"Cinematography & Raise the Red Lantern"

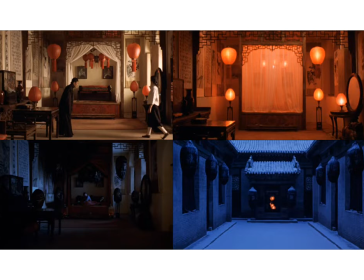(16:01)
Pause the video for sure if you need some time, but just take a moment while you are using this lecture to just see if you can put some labels on each of these images in your head.
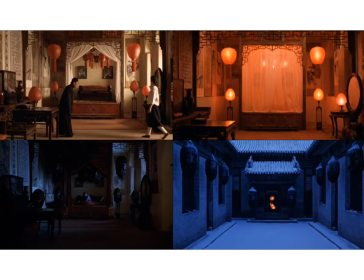(16:16)
So now I'm going to tell you the answers. So if you're still thinking, you should totally pause and not spoil it for yourself. But what you're seeing on the top left is as close to a mid-range
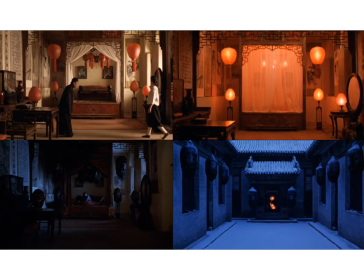(16:29)
exposure and a mid-range sense of contrast as you really get in Rays of the Red Lantern. Not overexposed, not underexposed. There's not a lot of contrast between lights and darks,
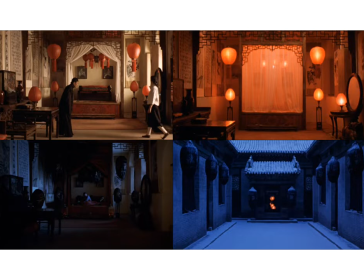(16:45)
but there's also like enough contrast that you're noticing contrast. So that's a kind of a, You can think of that image on the top left from very early in the film as kind of a default, a default image for like that's a mid exposure.
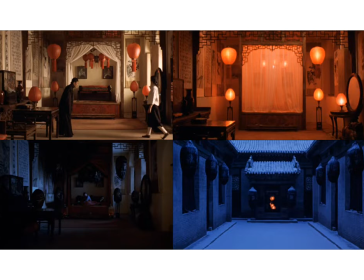(17:04)
That's a middle of the road exposure. That's right in the middle of the spectrum of contrast. Now, look over at the right image. You see what they have done is they have overexposed the image ever so
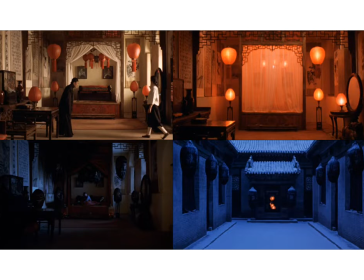(17:20)
slightly. and the way that you can tell that they have overexposed the image ever so slightly is if you look at the lights you should be seeing that glow kind of effect it doesn't totally come across
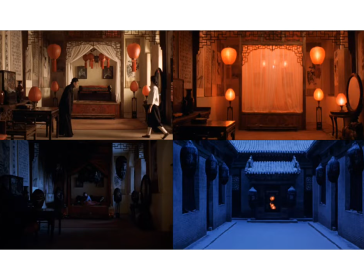(17:34)
in a still image but when you look at the scene in the film you see how the lights the lanterns themselves are really popping like there's a there's that kind of luminescent glow coming from them and it is ever so slightly kind of blinding.
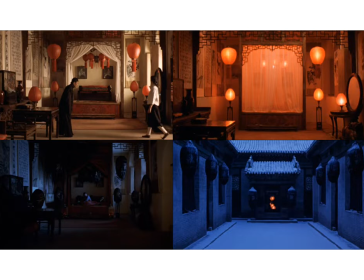(17:52)
Now they've gotten that effect by opening up the aperture, the thing on the camera lens that allows light into the camera and onto the film. And they've opened that up just ever so slightly because they are trying to make those red lights,
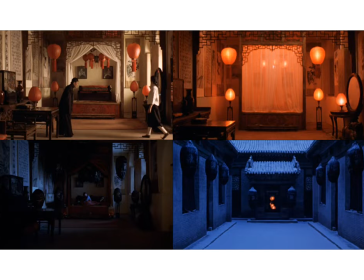(18:10)
which would be very bright and overwhelming in real life, seem that much more luminescent. And one of the effects of doing that is it does introduce a certain amount of contrast into the image.
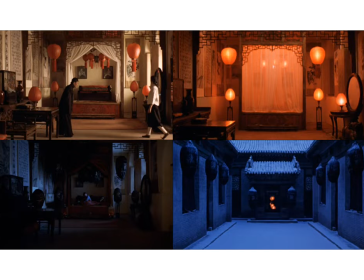(18:28)
There's not a lot of contrast compared to some of the images that we'll be talking about momentarily, but there is some contrast between the brightest point in the image, which is to my eyes uh the the lamps that
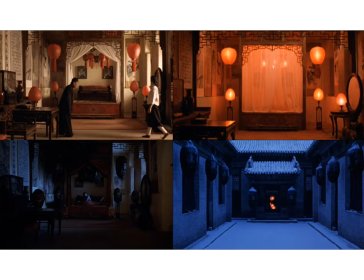(18:44)
are in the bed like that's the brightest point in the image it's like pure white at the center of those of those shots or those uh those bulbs and then the dark kind of corners of the frame uh kind of close to where the desk
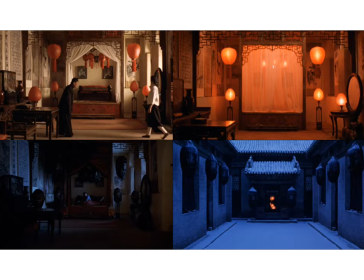(18:58)
is in the bottom left hand corner of the shot the mirror like there is a fair degree of contrast between uh those really really light kind of spots in the light and those dark spots kind of around the edges of the frame
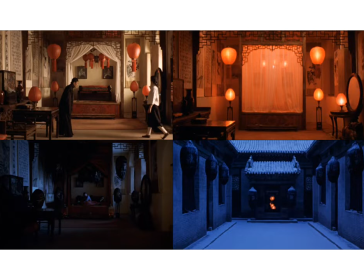(19:13)
moving to image number three the one on the bottom left what you see there is how
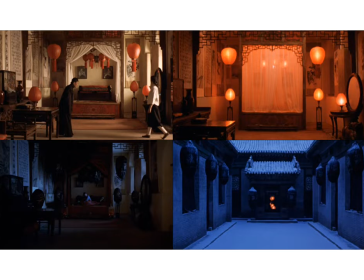(19:22)
low contrast if image number two is high contrast overexposed image what you see below is a high contrast underexposed image because as you can see there is quite a lot of contrast between the darkest places
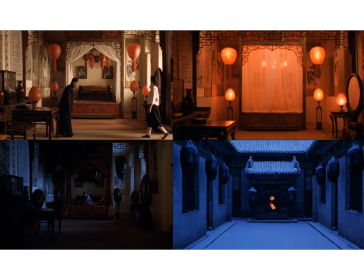(19:40)
in the shot which are all the shadowy things kind of around Song Lin and the very very uh light kind of moment parts of the frame where you can actually see like figures and you can kind of see light moonlight reflecting on the sides of the wall like there is there
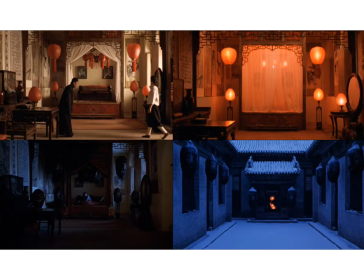(19:56)
is still contrast happening between those two points in the image but unlike image number two this is an underexposed image they have like instead of opening the aperture up to let in as much light as they possibly can
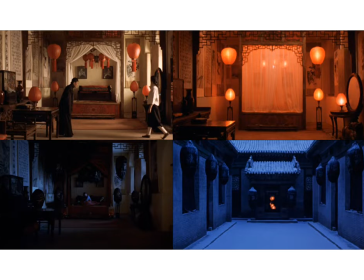(20:11)
they have closed it down so that there's not a lot of light being let into the camera and onto the film and it creates this like really kind of it helps intensify the darkness is basically what it does
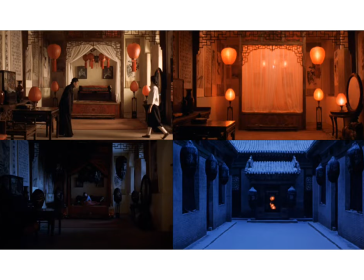(20:26)
uh and then on the uh the bottom right um that is another example of how the filmmakers are using high like un overexposed lighting in kind of a a tricky way because you look at that
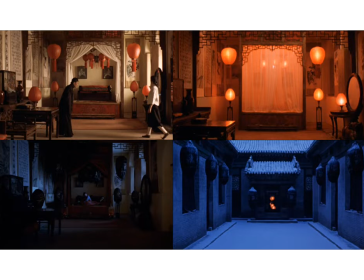(20:42)
image you think maybe they have used like they've underexposed they've underexposed the uh the image to make it darker and you would be forgiven for thinking that because uh it is a very very dark image and
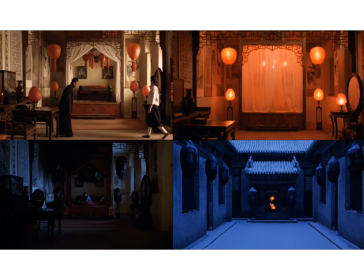(20:58)
there's not a lot of light being let in but if you look at those lamps again and you see how bright they are and you see how far away they are from the camera that's actually that's your cue that this is an overexposed image
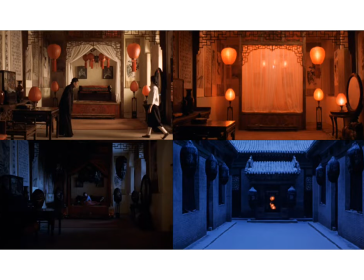(21:13)
because if they had not cranked that aperture or open that aperture up really wide to allow a lot of light into the camera and onto the film, then those lamps that are really impossible to miss when you're watching the scene play out,
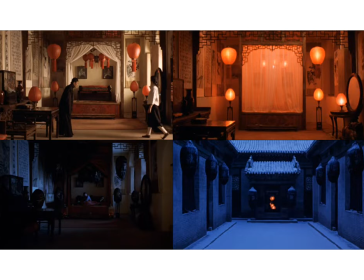(21:31)
even though they're very far away from the camera, those lamps would not have popped out that way if they had not opened up the aperture really, really wide to allow a lot of light into the camera so i'm harping on this kind of really go like talking it through um because
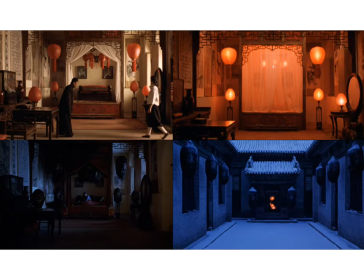(21:50)
i want you to see that one it's not like a mathematical formula where every single time you're using uh overexposure you're going to be producing a high contrast image or vice versa it's not like every time you see a dark shadowy image that
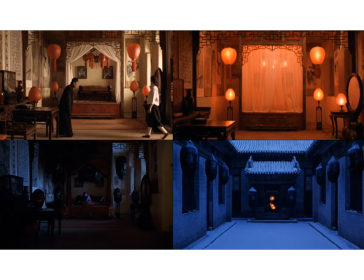(22:09)
means it's it's underexposed it's it's it's a little trickier than that and the way that you you figure it out is you look at the lights you look at like the lights in the scene and you see how bright and luminescent and how much white is kind of getting into those lights that is
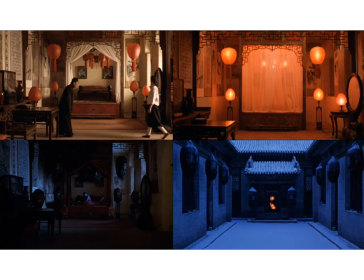(22:29)
nine times out of ten the best way to tell if you're looking at an image that has been overexposed or underexposed or somewhere in between and then contrast is much easier you're just looking for the you're looking for the lightest point
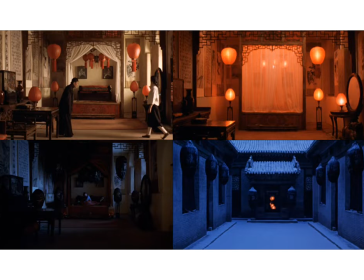(22:44)
on the frame and the darkest point on the frame and you're trying to describe there are a lot of contrast between those two points or is it more or less even so again my advice with your own time and in discussion sections and even in office hours with with me dr.
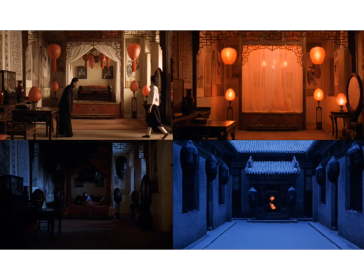(23:03)
Dan just talk through the examples you know See if you can kind of get familiar with the fine art of distinguishing high contrast, low contrast, overexposed, underexposed.